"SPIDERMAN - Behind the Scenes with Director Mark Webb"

But then I watched part of it in the IMAX 3D environment, and there was a part of me I was like, I should have hung on that. But that Mirror's Edge sequence was designed to put the audience in Spider-Man's shoes and to see the world as he sees it in a very specific, very literal way. So that was the original design of it, and as movies do, they take their own shape and you trim things, and sometimes you wish you would have hung on to them a little bit longer, but that's the way it goes.
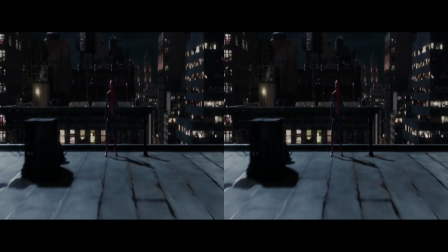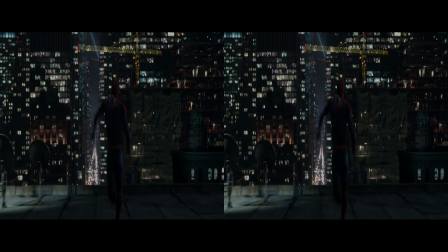Yeah, the crane sequence, there's a few things going on there. One, I wanted to start to create that sense of vertigo, but also it was about moving the camera alongside of Spider-Man. Again, it's a subjective thing. I wanted us to hurtle through the air along with Spider-Man,
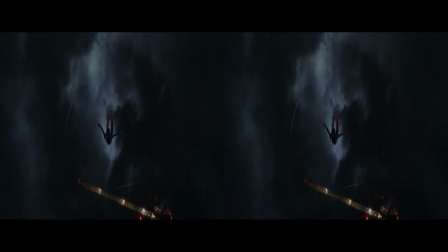And it was a sequence that was created in CGI, and the camera, we virtually mounted the camera to Spider-Man in a way that would have been impossible to do practically.
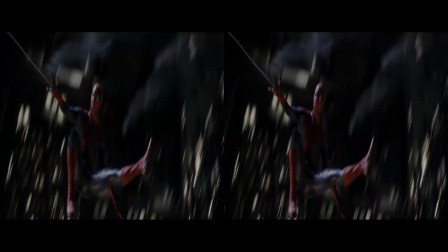And then we added the camera shake and a little bit of turbulence in the image to create that sense of reality, and that played a big role in how that sequence was put together. Thanks for coming by for the your little basic 3D tutorial. I've included some scenes on this Blu-ray for you to mess around with on your own.
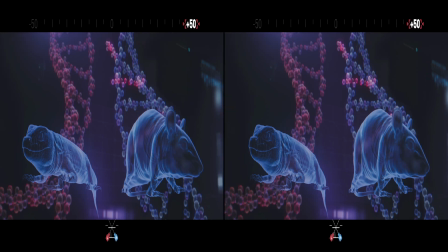You can view different convergence settings by pressing the angle button on your remote. So, enjoy.
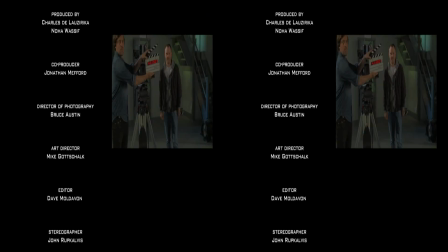You just hit the angle button on your computer, or, sorry, let's start again. I would think there's enough dials on here that I should have an angle button.
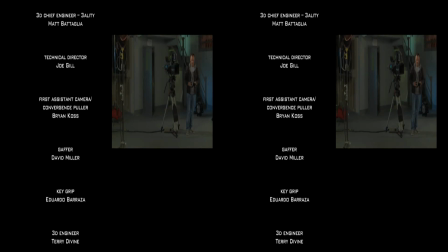I don't actually have one. I'm envious of your angle button. This controller is also a gun, a laser gun.
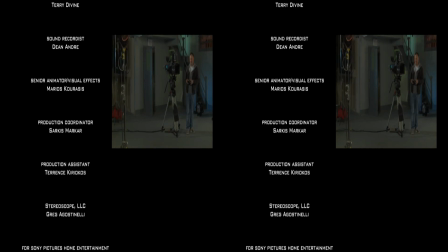On your, why are you laughing? Why are people laughing? See that guy over there? Not anymore, because he's dead.
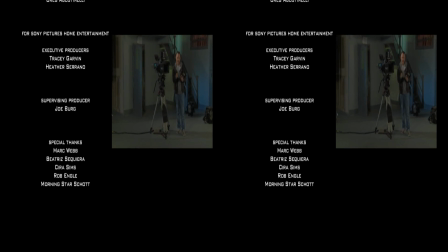Get interactive and enjoy yourself, but not too interactive. I don't know where that came from.
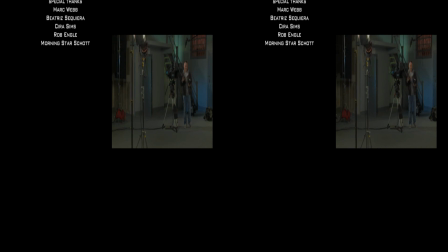We can try it again if you want. I'm happy to try it again.